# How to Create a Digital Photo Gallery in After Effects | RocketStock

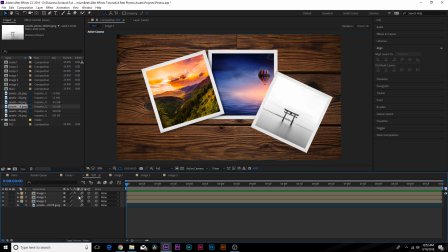4:08 And that just adds a little bit more depth to our images there. So of course, right now you're set up for success where you can animate the photos to kind of drop in or move whatever around. And I'm not gonna show you guys how to do that just because that's some very basic animation. You can come over here, hit, you know, P on your keyboard.
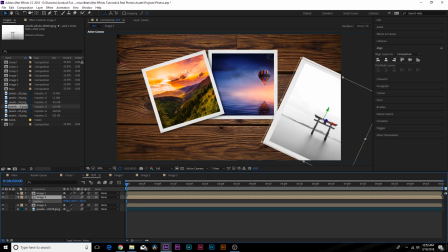4:22 You can, you know, move around the Z position, have it drop in. You can do some rotation keyframing.
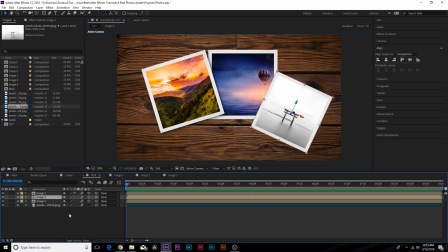4:28 And there's just so much that we can do. I wanna focus more on the layering, the depth, and bringing the scene alive. So I'm gonna show you what we can do to add some movement and some depth. So let's go to layer, new camera.
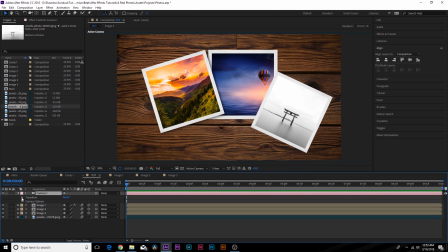4:42 And I click OK. And what we're going to do here is open this up. And we're going to add a keyframe for position. And that's it. And of course, make sure all your layers are 3D layers before you move forward here.
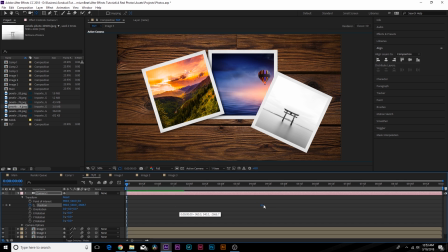4:54 But that's good. Move this keyframe forward in time to maybe 5 seconds. And when I come over here to the top, grab the track Z camera tool.
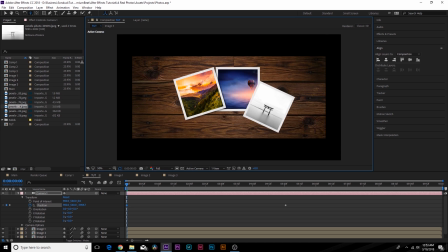5:01 Just click and hold down the camera button up there, and we can zoom out by a little bit. And we'll also add a keyframe for the Z rotation.
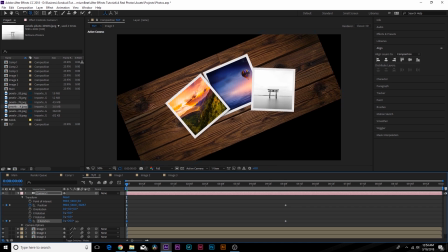5:09 We'll move this forward in time as well. And we can rotate this by a touch. And now we'll come here to the background image, hit S on the keyboard for scale.
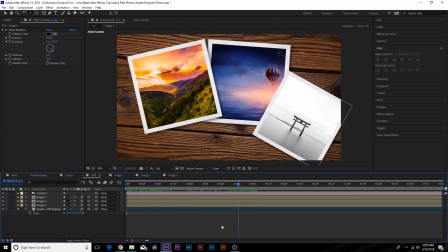5:17 We'll bring this up all the way. So we have this very nice movement in here, and it really makes the scene come to life, but there's still not, it's not realistic enough for me.
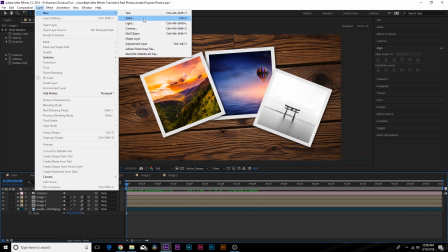5:25 So let's go to layer, new light, and make it a point, click OK.
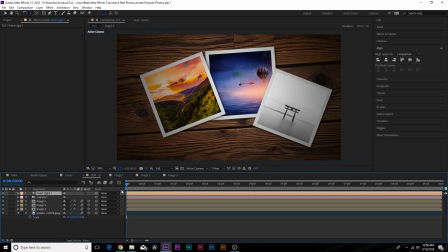5:30 And this will add just a nice little natural vignette to this. Of course, you can hit P on your keyboard for position, and you can reposition the light.
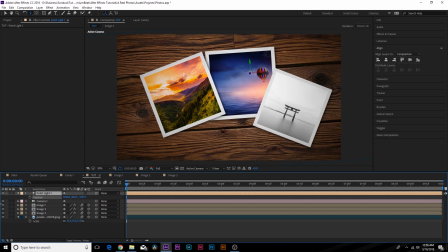5:35 So you can maybe bring it backward, or you can bring it downward, you know. So it just adds, it's just really cool. And of course, if you wanted to, you can animate the light as well.
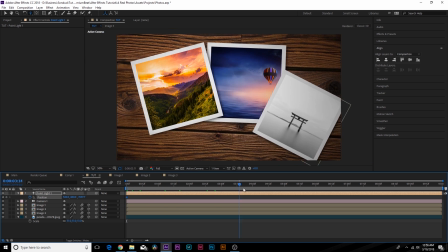5:44 So we can hit a keyframe for position, move forward in time. And we can like, hey, come across the scene like this.
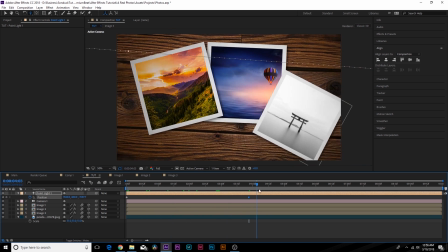5:51 And I'll just add a little bit more dynamic lighting to our scene. So that's pretty cool.
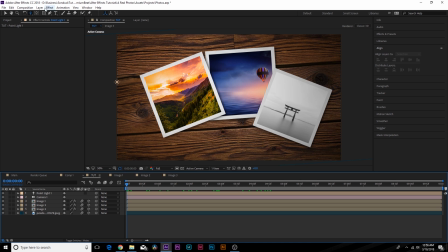5:56 And to really make the scene stand out, I'm going to go to layer, new, and adjustment layer.
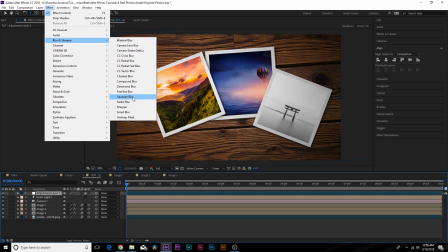6:02 Go to effect, blur, and sharpen, and add Gaussian blur. And of course, we'll crease the scene.
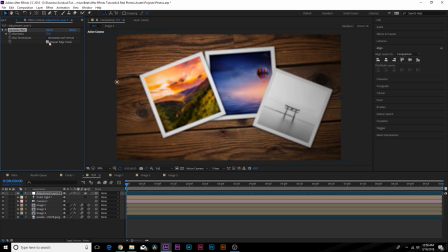6:08 So maybe go to like 15 or so, repeat edge pixels. And you're like, whoa, the scene's really out of focus. Well, we're going to add a natural blur here. So grab the pen tool. And let's say we want to stylize this a little bit.
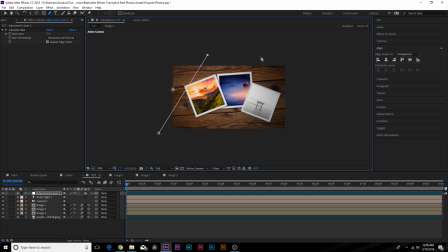6:21 So we'll come over here, do something like this,
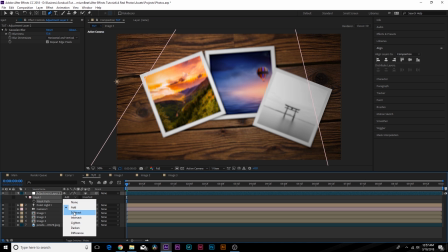6:25 and hit M on your keyboard for mask, set it to subtract, hit F on your keyboard for feather, and feather this out.
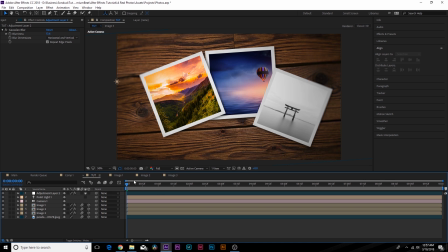6:33 All right, so now we have a little bit more focus on our scene here,
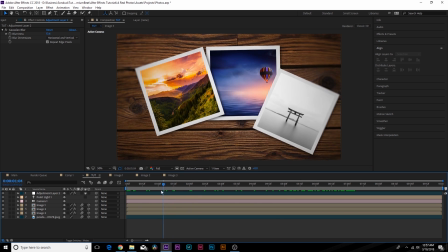6:37 and maybe we can focus more on the center image or whatever image you want to do, depending on how you decided to mask that out.
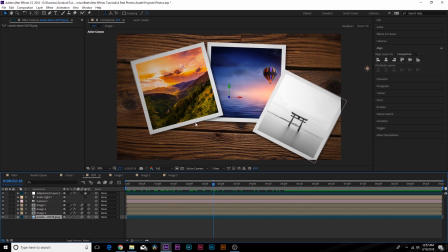6:43 And lastly, I want to go to the background image and add another blur to this. Just add a Gaussian blur, just by a little bit, just because the background image is a little too sharp. And that can kind of help, you know, add some more realism to it, depending on, you know, the background image that you're using.
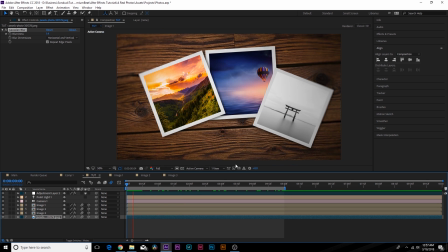6:58 So make sure to turn on motion blur at the top. And if this is what you were hoping to accomplish, then you can go ahead and render out your project.
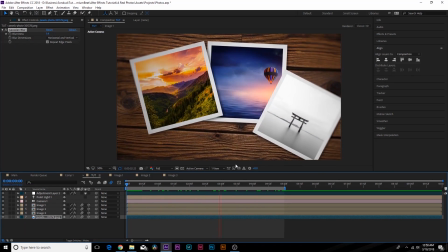7:04 And after our quick render, here is our photo animation. And I hope you guys were able to take away several techniques from this video and apply it to your own work. And remember, if you're on a time crunch, check out RocketStock.com for our photo templates. They will save you a ton of time and help you produce amazing results.